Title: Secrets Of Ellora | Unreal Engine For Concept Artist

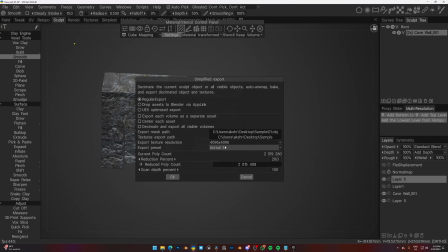And I have all these settings. You can see you don't need to decimate it much because we are going to convert this asset into a nanite asset anyway in Unreal Engine.
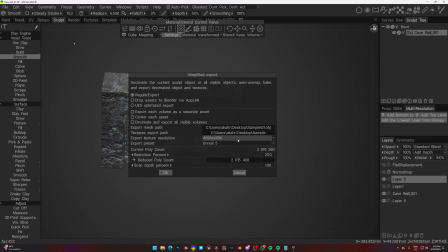So yeah, 4K texture, your file location, and yeah, pretty much the same for everything. And you just click OK, and it will start the process. And that will take some time.
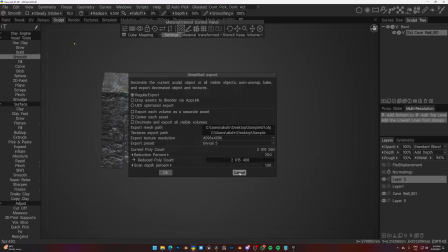I have already exported. I'll show you how it looks in Unreal Engine. So this is how it looks in Unreal Engine.
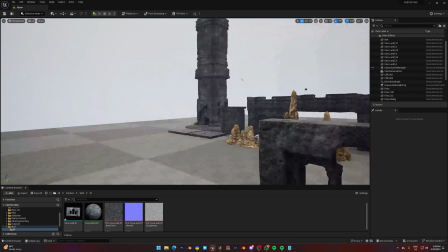I have done the same process for every asset. Let me show you.
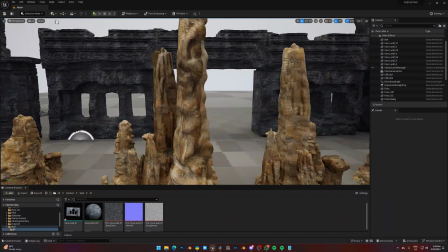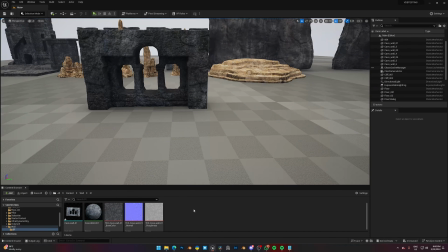To import, you just need to create a folder, right click and select this option. It will open a window, and you just need to uh, select the files which you need to import.
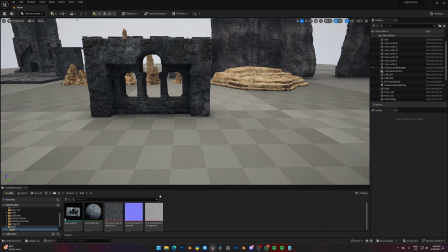Just select the obj and it will do everything itself. You will have your textures and your material like this, and I will suggest you take a look at your material, and you might need to change your specular or roughness in Unreal Engine.
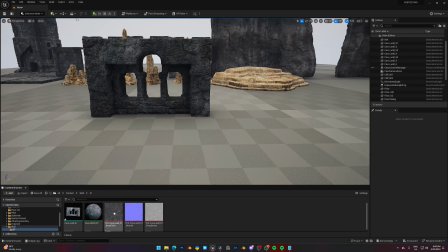That is a little bit easy to do in Unreal Engine rather than 3D code. And now that we have our assets ready, let's start building the level in Unreal Engine. Before our final stage, we are diving into whiteboxing prototype. Believe it or not, all we need is a cube, just a cube. Watch as we lay the groundwork of our environment, starting from scratch.
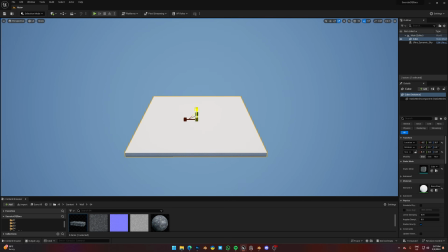Subscribe for the journey. So first we make a cube and we change the shape of it so that we
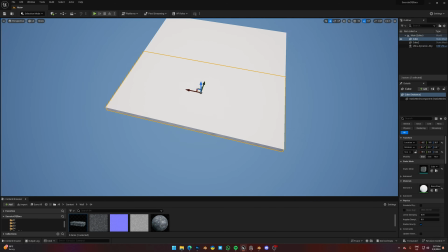can play with it and make a floor plan basically.
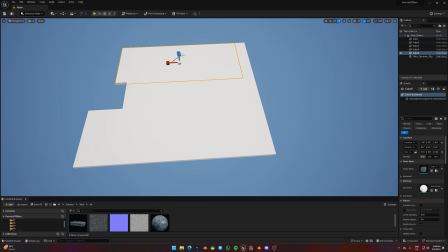And we will start laying on our groundwork here,
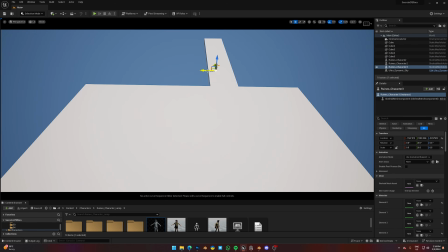and also additionally starting with characters for the scale purpose
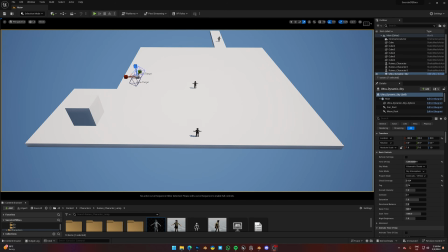and adding some pillars here and there.
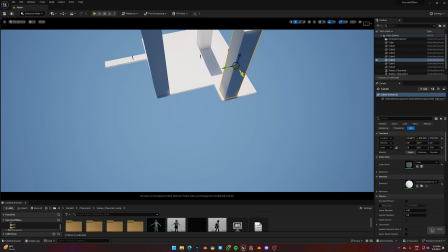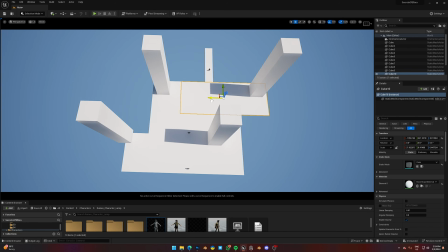I have planned it in a way so it doesn't look random.
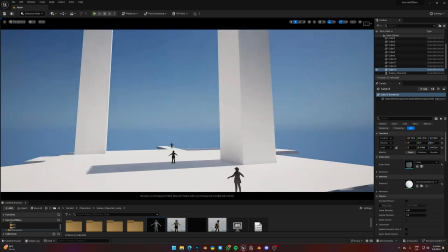So keep in mind to plan out your level and environment first and then play with all this.
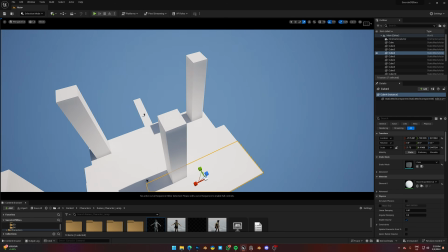Otherwise, you will be stuck into a loop of playing around.
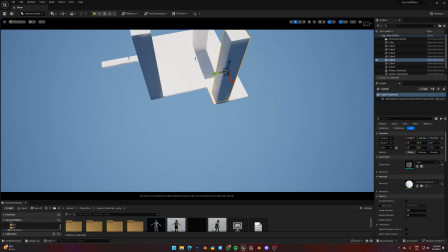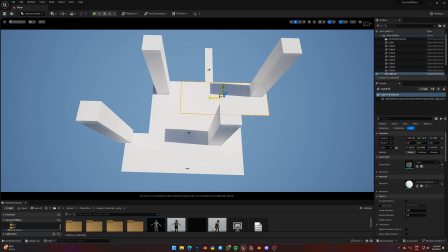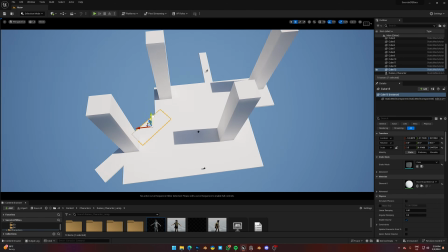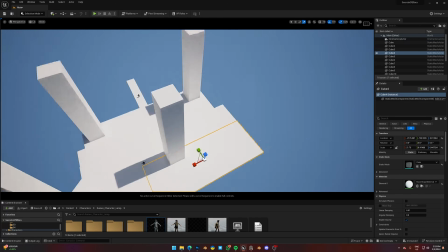Making the floor a little bit bigger, and as I was making this, I realized I need to scale up the place a little bit.
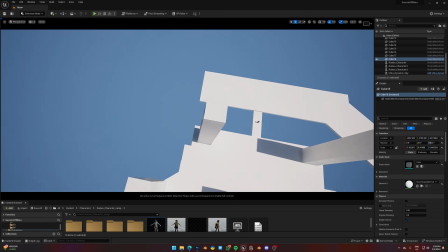It was feeling a little claustrophobic, so later on I added additional floor
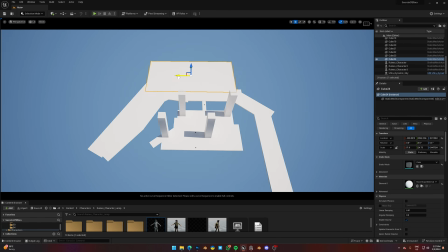and kind of spread it out a little bit further so that it feels a little bit bigger.
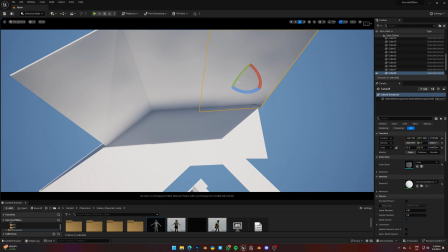And here I started working on my walls
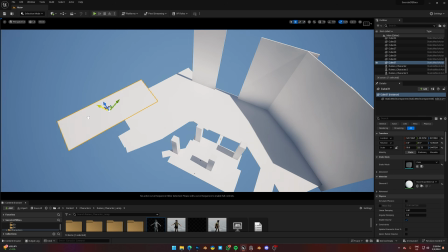so we don't have any additional lighting leaking through our environment.
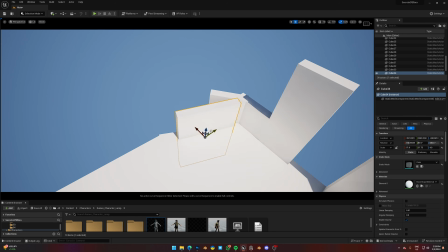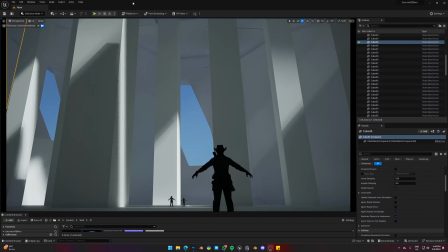And when I'm mostly done with the white boxing stage, I start with the lighting.
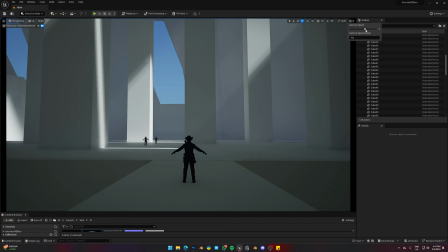And for the lighting, I always look for the shapes, how they make and how they lead my eye towards the focal point.
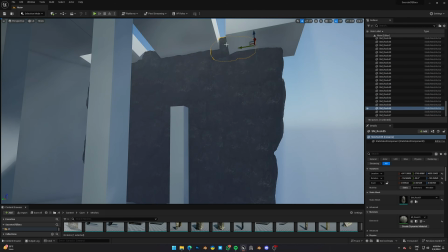When I am happy with the lighting, I start populating the environment with the 3D assets I already have.